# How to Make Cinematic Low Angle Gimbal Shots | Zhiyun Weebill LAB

Hi, let's talk about low angles.
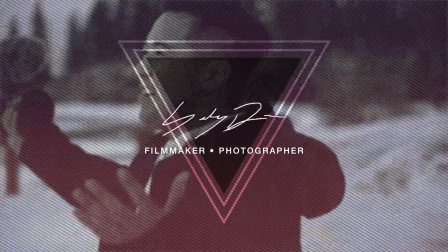Okay, I don't think I can vlog like this. I'm about to put this guy on a tripod, but did you see me? I felt like I was Smaug from The Hobbit. Okay, Sid, you're getting old. You're getting old. Okay, sorry, I lied. I had to take this back into the studio because audio in that parking garage is terrible. So today we're gonna talk about low angles, how to shoot them, and why I think they're important. I don't think they're talked about often enough, and I think they should be because they provide such a unique perspective when it comes to storytelling. Typically, when you film anything, whether it's a narrative piece or a documentary or even a vlog like this, your camera is usually set at eye level. It's a perspective that people are used to, whether they're seeing things eye level through cinema or even in real life. That's why you see a lot of things filmed at eye level. High angles, however, provide an interesting perspective.
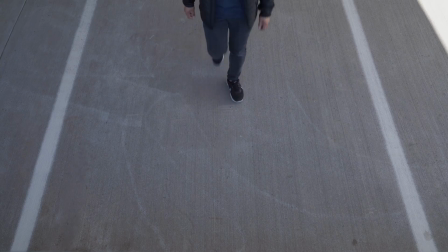That's when the camera is placed higher, looking down at a subject or a scene, and it also has this effect where it makes subjects in that scene seem smaller than they really are. Just like in real life when you're looking down at the ground or at the grass or at some bugs. I don't know why I thought of bugs, probably because I have to mow the lawn today. But when you're looking down at something, your brain tells you that whatever you're looking at is smaller than you are. It's actually a pretty cool storytelling technique that hints that there's something above the characters in the scene. For example, in all the Superman movies, whenever the characters in those movies look up into the sky, the cameras are usually placed at a higher angle looking down to give a perspective that there's something above them. It's a really cool dynamic too, as the eyes of the characters are looking up as the camera is facing down. You get this whoosh, dynamic action going on.
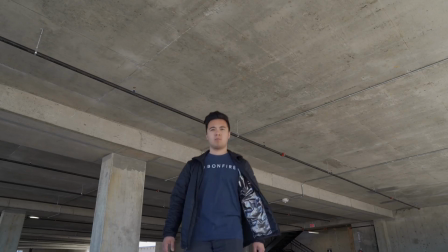And then there's low angles, which is my absolute favorite. Now, low angle shots are quite unique because they give this illusion that makes the world you see larger than life.
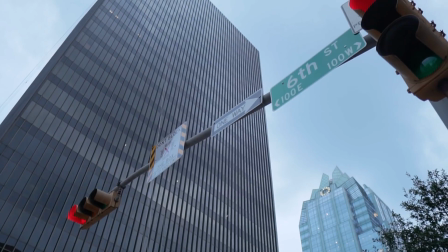Just like in real life, when you're looking at a tall building, your brain automatically tells you that this object is huge. When you place the camera closer to the ground looking up, it not only provides this larger than life perspective, but you actually signify some sort of importance of whatever you're filming, whether you're filming a subject or the scene itself. Now, low angle shots don't necessarily have to be closer to the ground looking up. You can just actually hold the camera lower than eye level and just looking up at your subject.
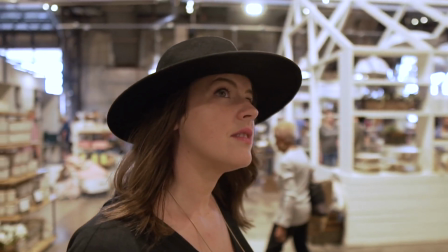For example, here's a shot of my wife where I place the camera on a gimbal and I would simply orbit around her face at eye level.
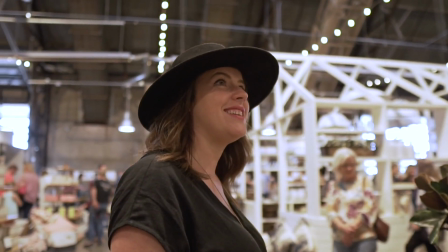Now, here's a shot again, but this time at a lower angle, and notice the difference between the two perspectives.
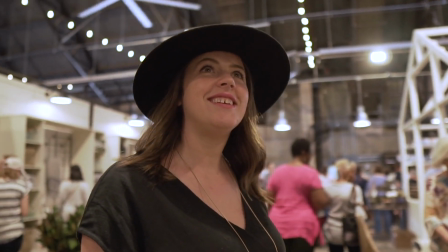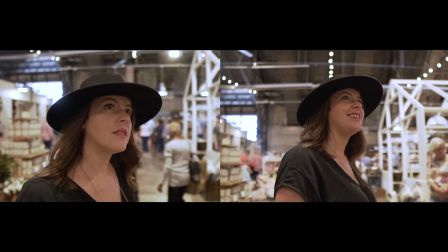In my opinion, both these angles are good and they are both usable to tell a story.
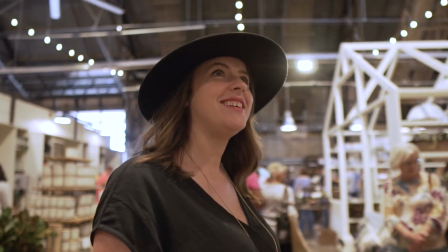However, the lower angle shot signifies more importance to the character versus at eye level, and also shows how big the environment that character is in. And now here's a few more examples of footage shot at eye level versus at a lower angle.
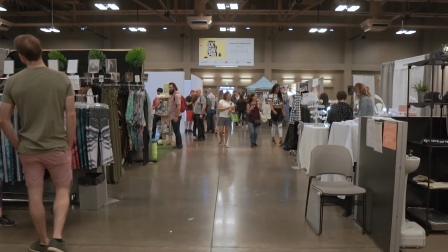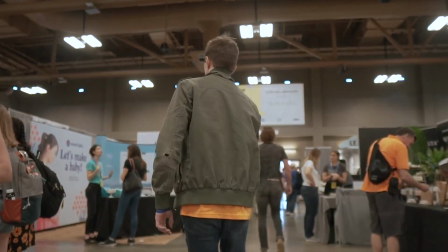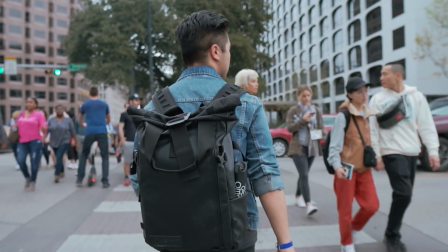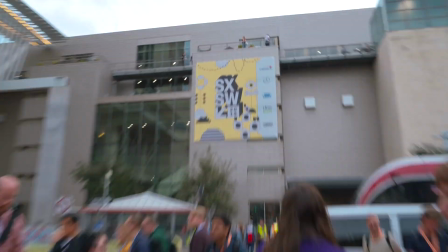So I recently went to South by Southwest, and it's this huge conference where tens of thousands of people are there. So I thought it'd be a good event to test these kind of shots and also film with my gimbal. My entire camera setup was the Sony a6500, the Sigma 16mm 1.4,
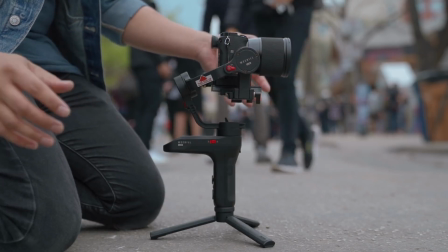and the gimbal that I use was the Zhiyun Weebill LAB, which I think is the perfect gimbal for low angle shots.
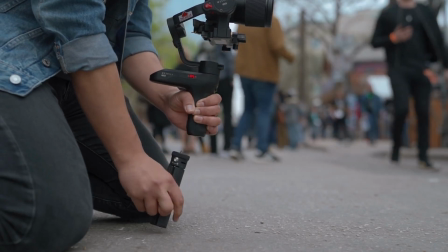The really cool thing about the Weebill LAB is that it has this feature called underslung mode, where you take the mini tripod and move it from the bottom of the gimbal to the back end of the gimbal and operate it in underslung mode.
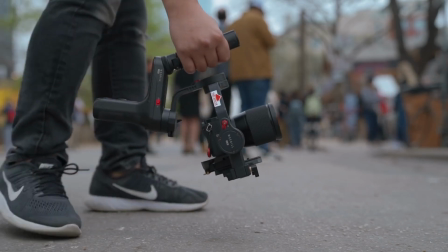This is such an easier way to get low angle gimbal shots because you can just simply hold it in underslung mode and walk around to get those low angle shots.
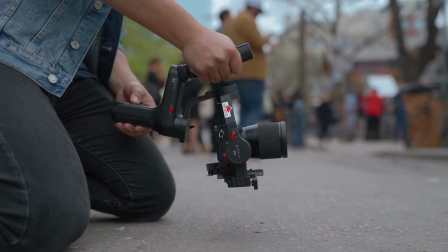The Weebill LAB also has a joystick, so you can actually tilt the camera up a little bit to get those low angle shots. Pro tip, don't angle the camera up so high where you see just the sky or the ceiling of whatever you're filming.
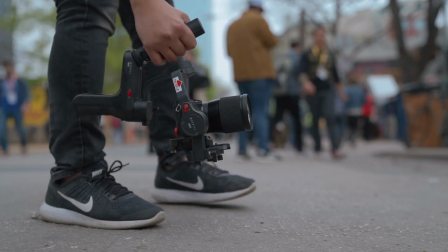You want to tilt the camera up just a little bit, just a skosh. Okay, let's take it up another level. Now, while it's great to get those smooth gimbal shots, whether it's at an eye level, high angle, or even at a low angle, when you add dynamics into the scene, it makes for a more interesting shot.
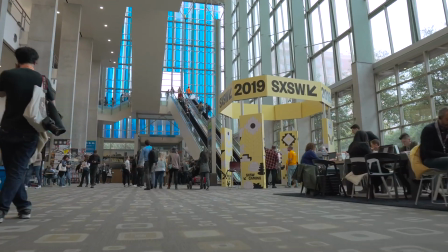For example, here is a low angle shot of me walking through the convention. It's a very simple shot where I'm just simply walking in a straight line. Now, when I was filming, I was looking around to see who was walking behind me, who was about to walk in front of me.